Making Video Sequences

So today I'm going to talk about how to film a 5-sequence short film. So brainstorm, make sure you do it. And how do you brainstorm?
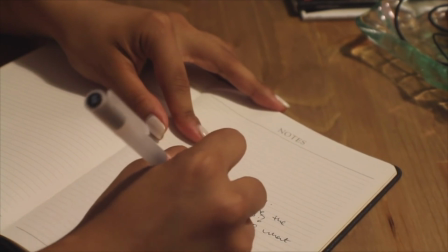10s
Just kind of how you would do for an essay. Sit down, maybe do bubbles. It's really not that hard. Let's say you want to do, I don't know, a sequence at an ice cream shop. What are the things that you could film with an ice cream shop? You could film the ice cream. You could film eating the ice cream. You can film the actual ice cream, putting the ice cream on an ice cream cone. Just write all your ideas down, because at the end of the day, you want to try to have as many ideas as possible. So once you've figured out the different types of shots you want to take, the different types of film, where you want to go with your story, you can start building a storyboard.
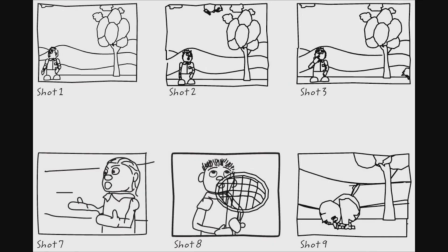45s
Now, generally, a lot of people do pictures for storyboards, but you can also do writing.
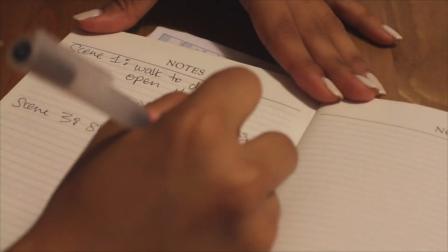50s
So if I were you, I would just write it, but it's whatever is your preference.
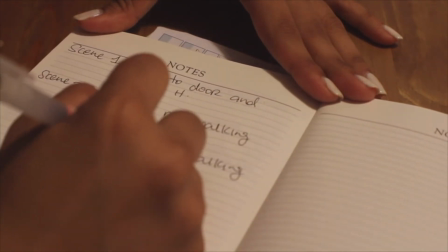55s
Write down what each sequence is going to have.
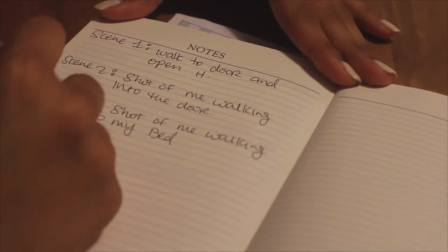58s
That way, when you go to film, you know exactly what you're going to film, even if there's leeway to do other random things. You don't want to go into your set and feel confused and not know where you're going with your film. So in that sense, having a filming schedule is very important. And then when you can go on film, you'll understand what you're going to do and when you're going to do it.
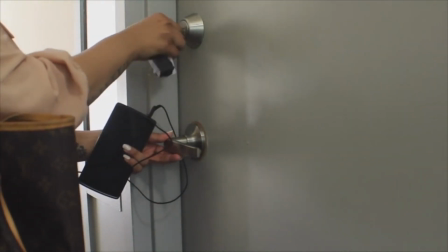79s
And that's why it's important to have a storyboard, so that, or even a brainstorming chart, so that you know what you want to film and you have enough footage for it.
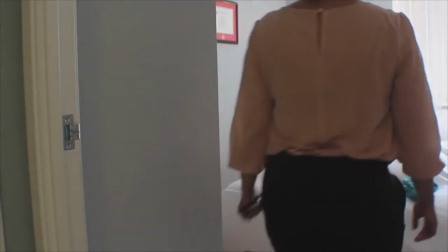87s
It's also important to have B-roll, because you want to have good transitional, sequences.
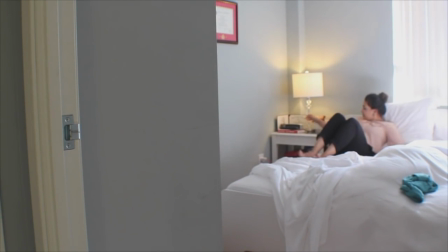93s
Sometimes people will be reading a book, and then they'll go directly behind the person to show that they're reading the book from a different point of view. However, that is considered a jump cut. You don't want to have jump cuts.
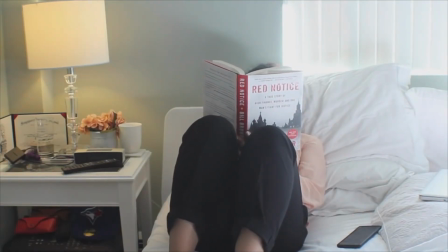106s
You want to have a nice transition between you reading the book to maybe a close-up of the book and then going to the back side. If you have your storyboard done, if you have brainstorming done, this process will not be difficult. You'll know exactly where you want your footage to be. You'll know exactly where everything is.
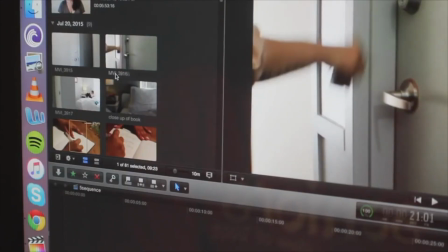126s
And as you're doing so, I would also recommend kind of labeling your footage.
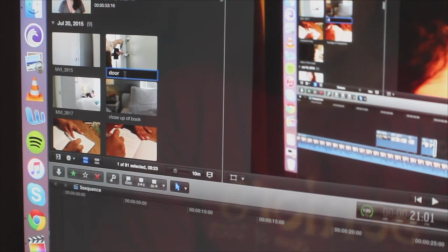132s
I'm guilty of not doing that often, and then I get confused and I can't find my footage. But something that you might want to do as well is, once you start editing, labeling your footage, when you did what, and editing it so that it's easy for your whole film. It's pretty important to have these steps so that you don't get confused. You know exactly what you want to do. And at the end of the day, you have a product that you're proud of, and it's easy. It's not confusing. You don't feel pressured into putting something together that you don't feel that's good.
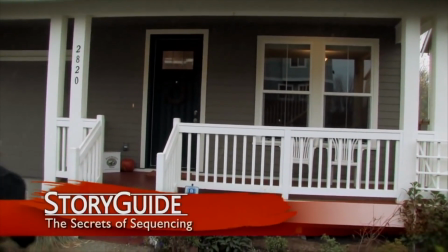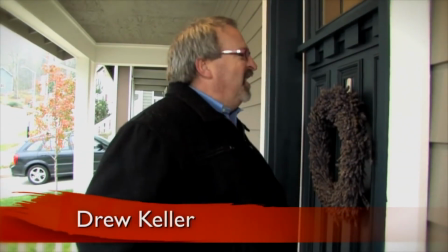173s
Storytelling. I mean, every time we make a video, aren't we just telling a story?
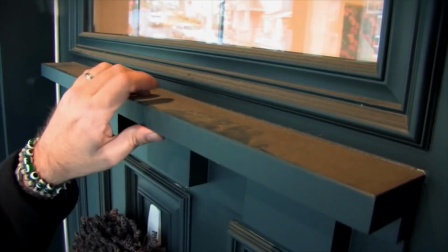178s
And just as a written story is made of words, and sentences, and paragraphs,
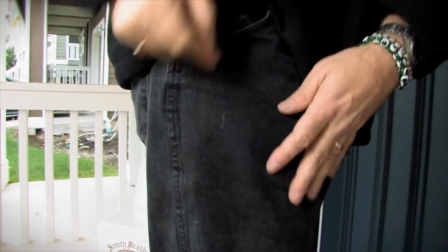183s
compelling video stories are also made up of smaller pieces.
I know there's a key here somewhere.
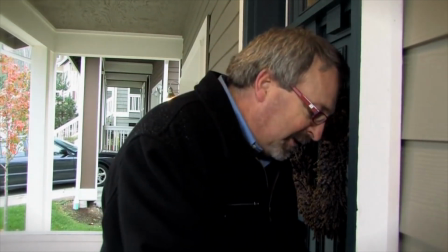190s Oh, there it is.
Individual shots strung together to tell a story.
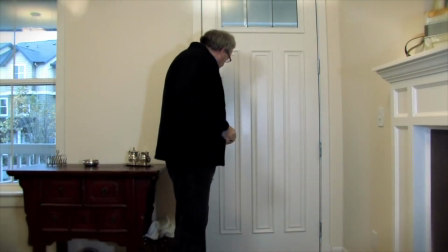195s
Learning how to shoot a video sequence, well, it can go a long way to turn your video story from dreadful to delightful.
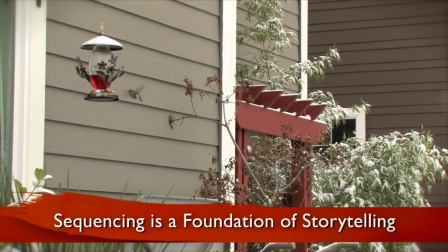204s
Sequencing is the foundation of video storytelling. You do it by compressing time.
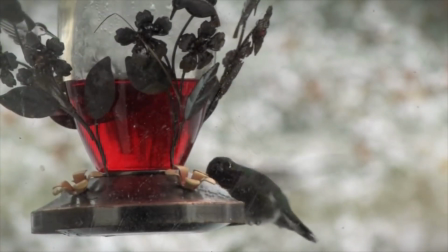210s
Without this compression, what you're left with are long, boring video clips.
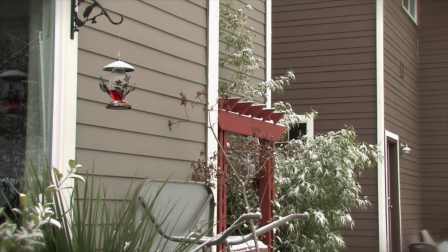215s
Proper sequencing gives a video editor a better way to tell the story by using a combination of wide, tight, and medium shots. By creating a sequence like this, you can efficiently propel your audience through your story.
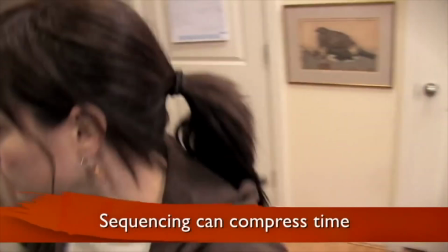229s
Sequencing helps you to compress time by compressing action.
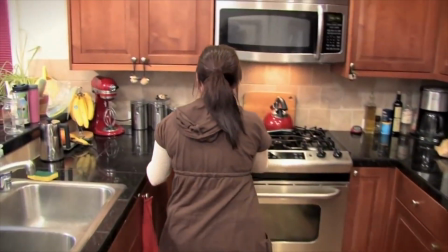233s
If you videotape the process of somebody scrambling an egg, it takes too long to show it as one continuous shot.
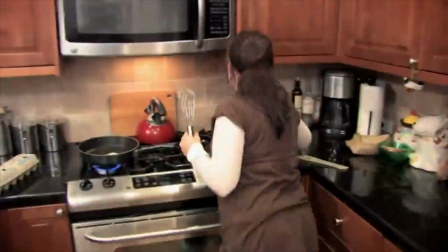241s
You would show them entering the kitchen, opening the fridge, getting out an egg, finding a pan.
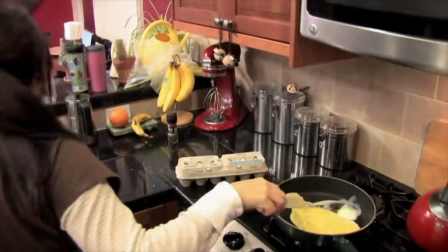246s
Well, you get the idea.